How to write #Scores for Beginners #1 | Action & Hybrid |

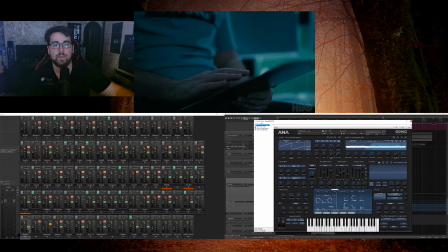This is Aina 2 from Sonic Academy, and we have a filter from kilohertz there,
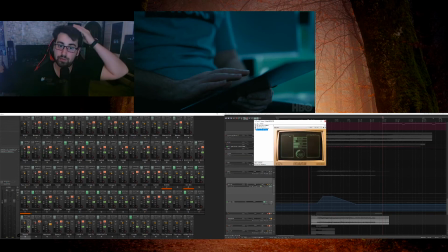a pitch shifter to make it more dark, and a faturator. This is what gives it the distortion.
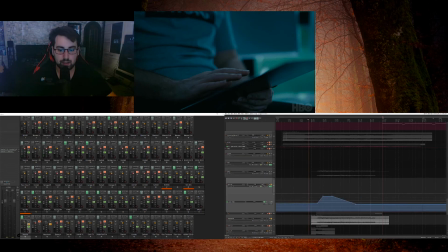Right now, let's have it here on the massive section. Where is it? Here it is. Here it starts. Let's just plug it here. Good work.
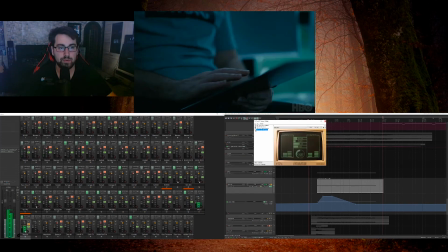Yeah. So without the faturator, it actually sounds similar,
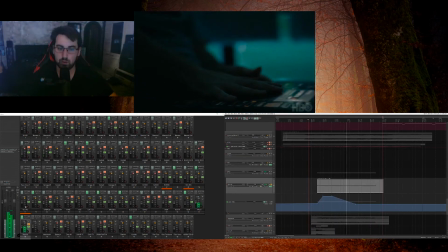but I wanted to have it more crispy and more dirt, and that's why I added everything else in that section.
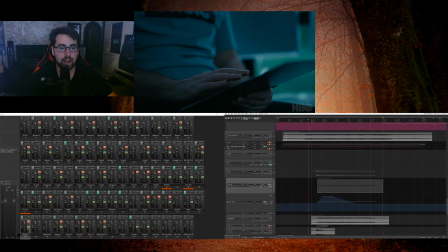And I'm a big hater of too high frequencies. That's why I almost cut the super high frequencies out and make it a clear high section. Okay, now we have the first part.
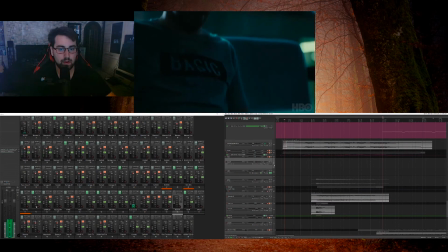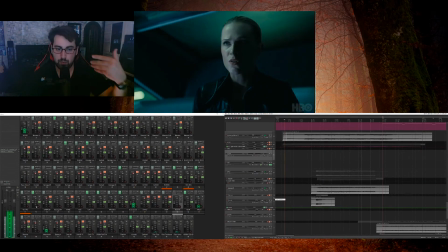Verified. And then the next, Enable semi-automatic control. the rise Disable safety features. starts, Maximum speed. Go. and the action part strikes.
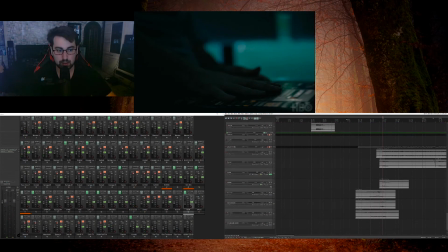So, what I did is simply tuba, trombones, and horns together.
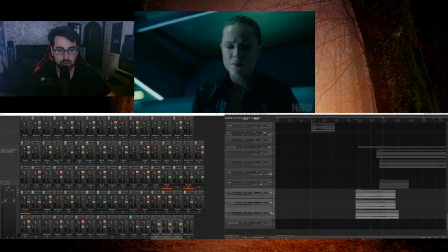Let's just take them. That's just simply the rise up. Nothing special. And then we have a strike at the camera change.
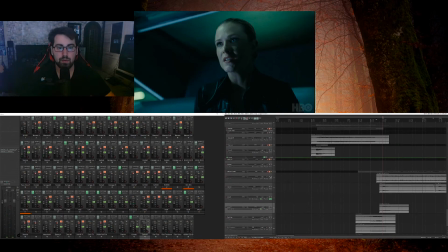And my favorite part, the drum rhythm, which is running here.
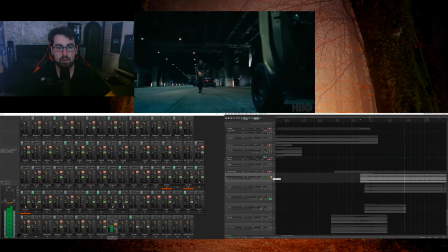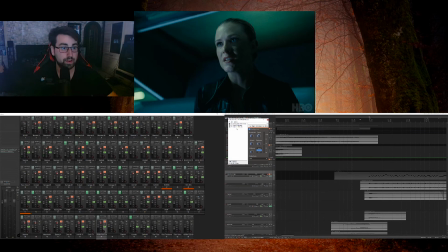And if you see here, or you can see here, an effect configuration of a compressor,
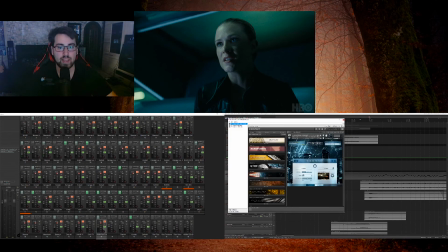a 3-band equalizer, and the action strikes. These are the main instrument in the whole piece.
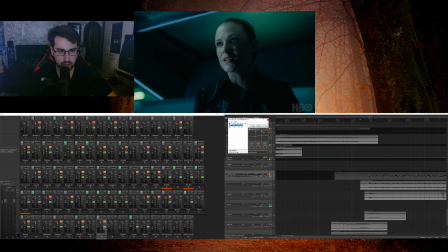Action strikes are always here. You see clearly I have raised the high frequencies just because I want to have the drums more
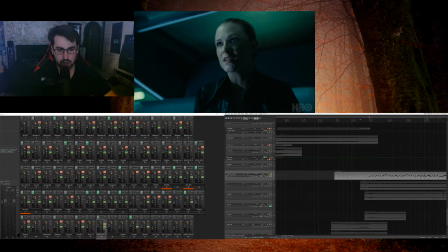I'm sorry. I want the drums more in the focus.
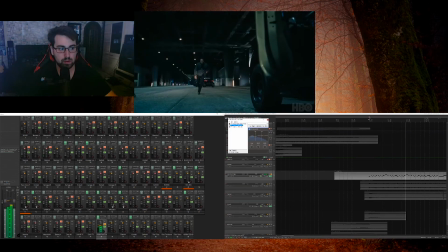If we delete it, it sounds cool, but it's not so sharp. And that's why I deleted the high. That's, for an example, why I delete high frequencies on instruments where they're not so necessary.
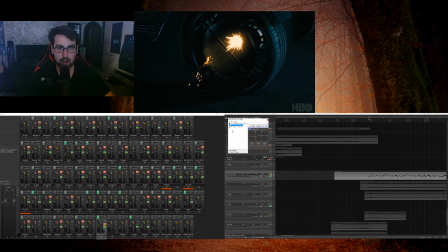Of course, you should do this all the time, but I get asked oftenly, why do I cut most of the high frequencies? And this is just to make space for instruments like that, because it's important that they are through the context.
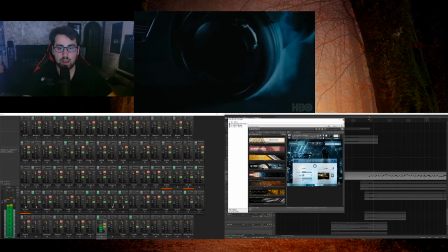So far, we have the action strikes. They are played by myself because I started with something like...
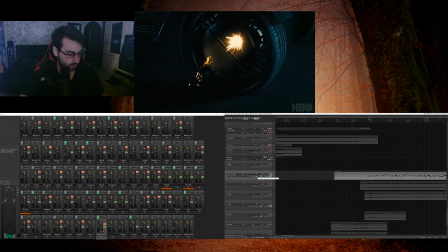just a second, I need to find out where it is, where we are. Yeah, that's where we are. I have here something like a sample pad, a machine micro sample pad.
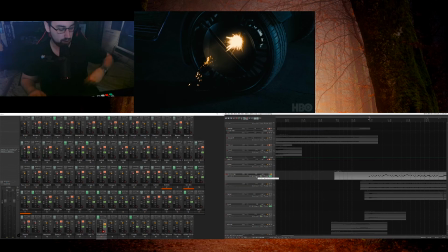I just turned the camera a little down, I hope it's enough. And I just have the idea and I was like, okay. Something like this. And that's very important for me. I really want to have a
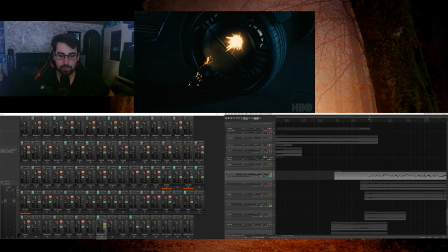pad where I just can try the percussion section, because I don't like it to play on the piano. So it's just the cheapest machine pad. I know it for years now, and I just say, come on, it might be helpful sometime.
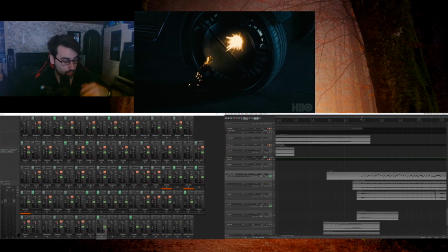And yes, it is helpful to have it. By the way, all the companies I call, I'm not sponsored by them. It's just because I like working with their hardware and their plugins, and that's why I just say the names of the companies.
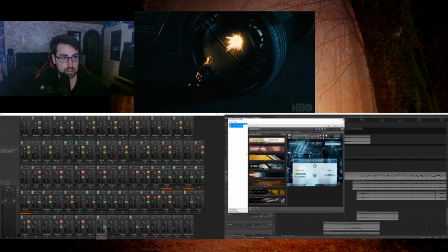Okay, let's continue with it.